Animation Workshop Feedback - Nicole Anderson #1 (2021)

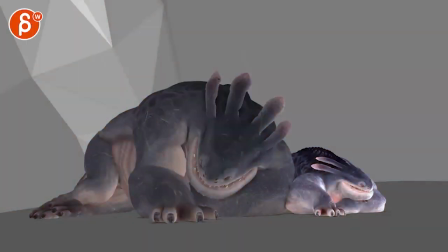Alrighty, let's watch this in full first.
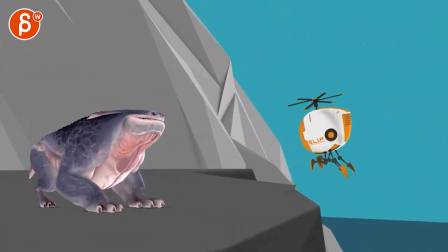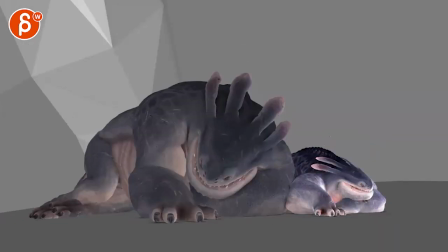Cool. All right, my first comment is actually about the camera. I'm not sure we need this pan over.
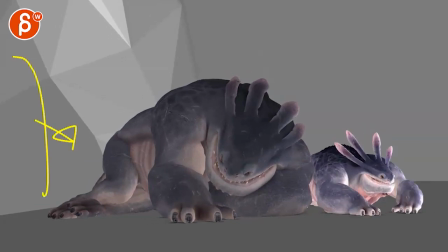Like, we're almost expecting something now to come in this way. You're leading us over there.
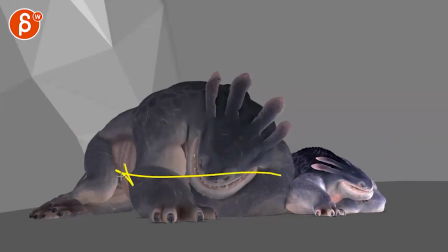I would just keep it the way it is. So it's also a bit more, you know, it's heavier on this side and gives us a bit more room here.
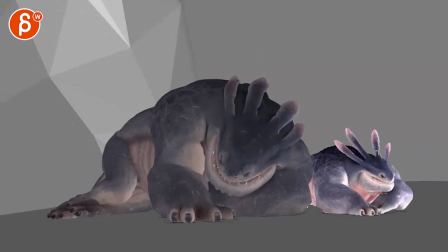Just giving us kind of an opening for this character to go this way anyway.
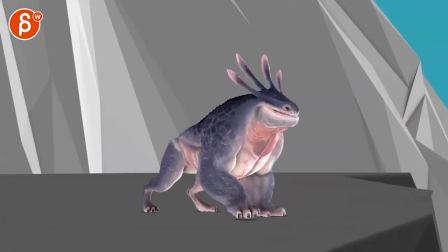And then it feels like you're doing a really big translate as well, which kind of takes away from the timing and movement of the creature here.
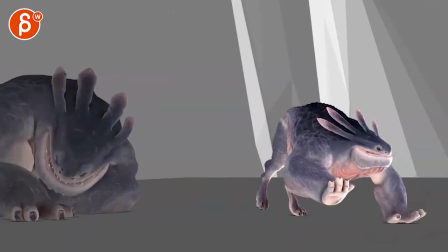It's like, is it sliding a bit? Is this also the camera?
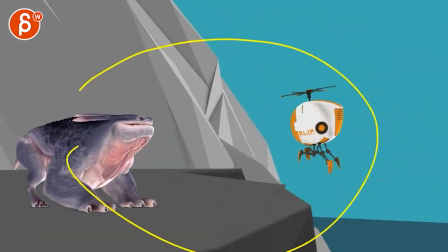And I know this is going to change the profile view a lot, but
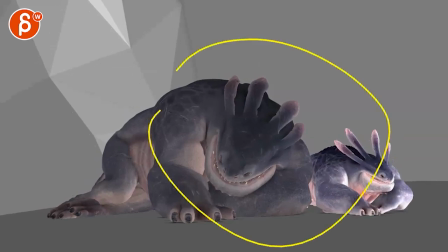I would love to see this just with the rotation. Like, you're here, so creature here, small here, camera here, and all we do is just rotate over to see the robot and the creature there. Now, if you do this only from here on, right, no translates, and you just rotate,
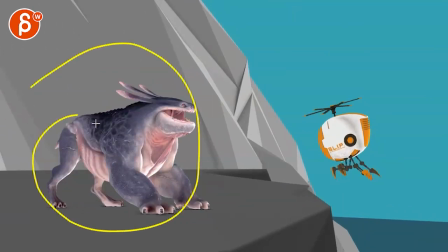I'm not sure how this is going to end up, you know, in terms of silhouette and the way you staged it. So maybe you have to do a test where maybe you keep it here and then just rotate to the left backwards to see, does this still work?
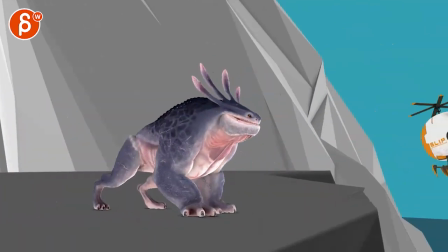I feel like there's less to fix here. Because everything is nicely composed here and you have all of that stuff going here.
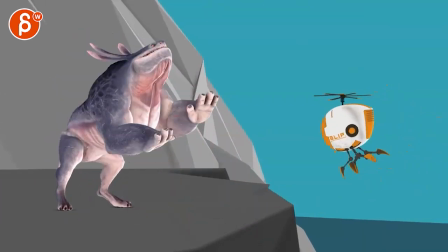I think we're potentially a bit low on this guy.
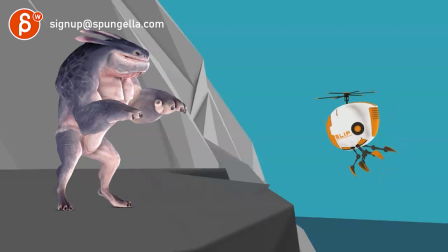Because we're only this high, it makes sense to have your framing here. But then for the rest, through all of this, we're just generally a bit low.
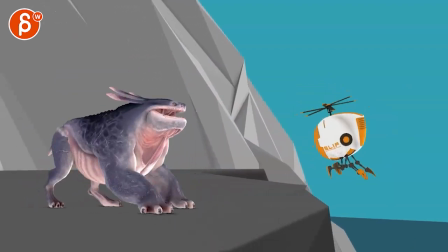I think we can even tilt up maybe a little bit when he gets up here,
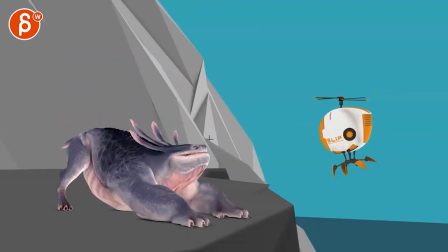when the creature gets up, to kind of reframe and then come back down, if you want to loosen up the camera a little bit.
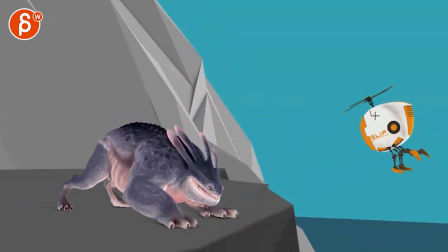Or you have that creature, the robot, up here.
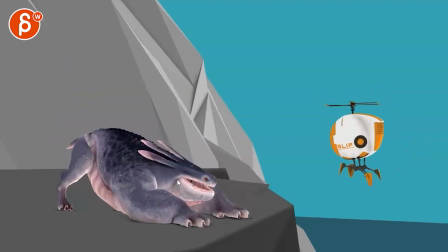I know this changes that, but I mean, it could work. And that way it's not so flat and you could have almost a little bit of a curvature. And then it's looking up. Still have this here. And then the robot is here.
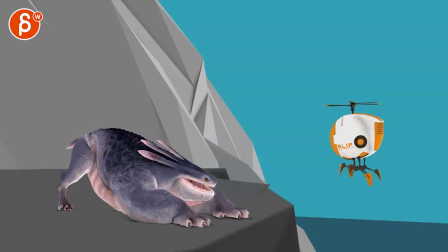Just give it a bit more balanced composition. But yeah, I would look at what's the bigger damage.
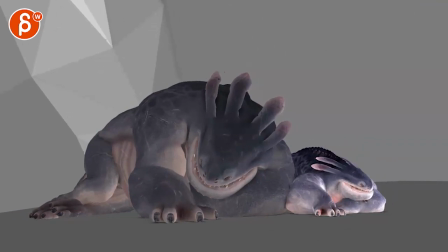If you delete all the translate and you just rotate to the right, so you pan over to this, what does that look like?
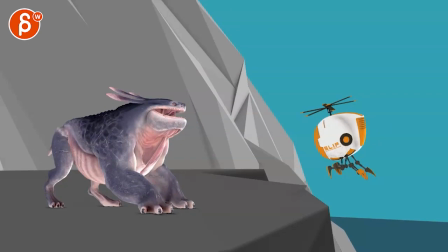What's the angle? It might even be more profile, I'm not sure. Or you delete all the translates here and go to the left.
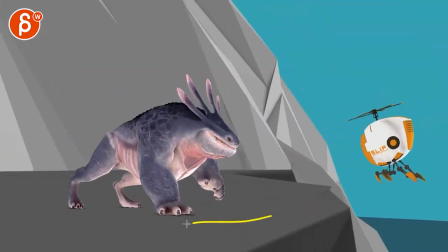Because we're translating over this way.
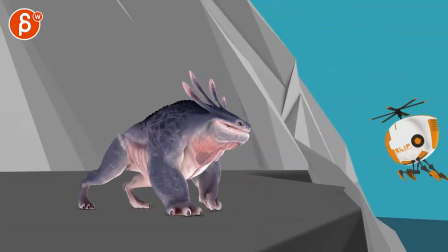I still think going this way backwards will be less damaging. So you can keep this composition.
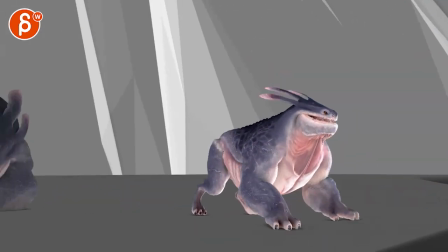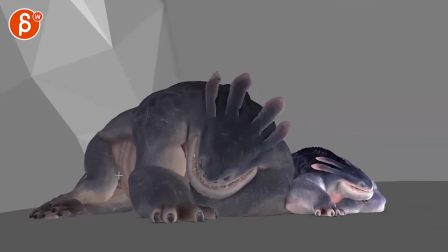It might just be, yeah, I think that might still work. There could be an issue in terms of size since we're also translating.
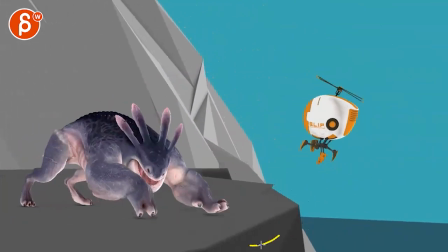But since we're translating, yeah, to the left, this turn might end up having the creature be too big.
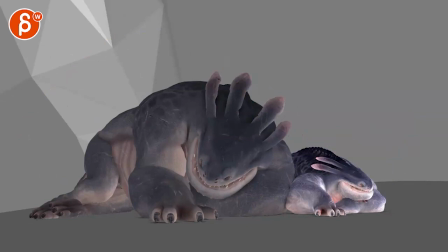And at the same time, why not? Even though that's nice. I mean, the creature could also break frame and be, you know, if it's at the end, it's like this, and the little guy is here. That can also work. Just kind of like overtaking everything.
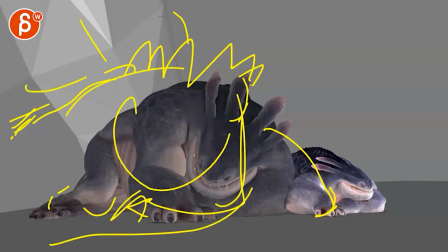The protective parent creature and the little guy is just there going out.
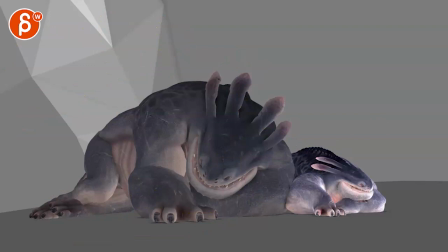I don't know. I would try that. That's my initial thought, just in terms of staging.
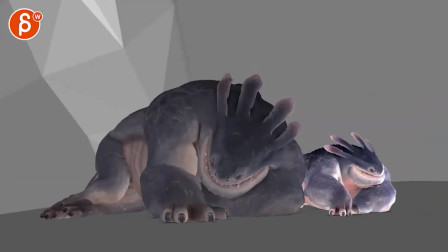I think what the mom is doing is okay. Happy picky, it feels like it's just rotating up this way.
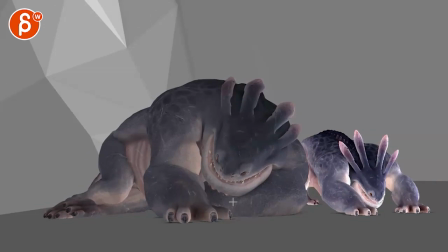And you could have maybe a little bit of a, like, a, imagine it's laying, like I was doing the snoring sound. But it's on here and it's pivoting off here. So it rotates a bit like this. That right, this is the pivot. It's leaning on this forearm. And then the up has a slight rotation roll to the side as well.
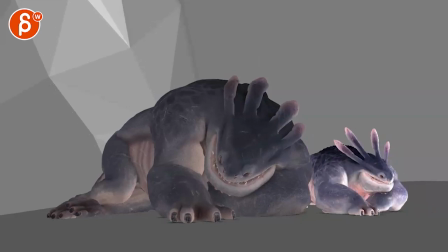So it's not just one axis simple there.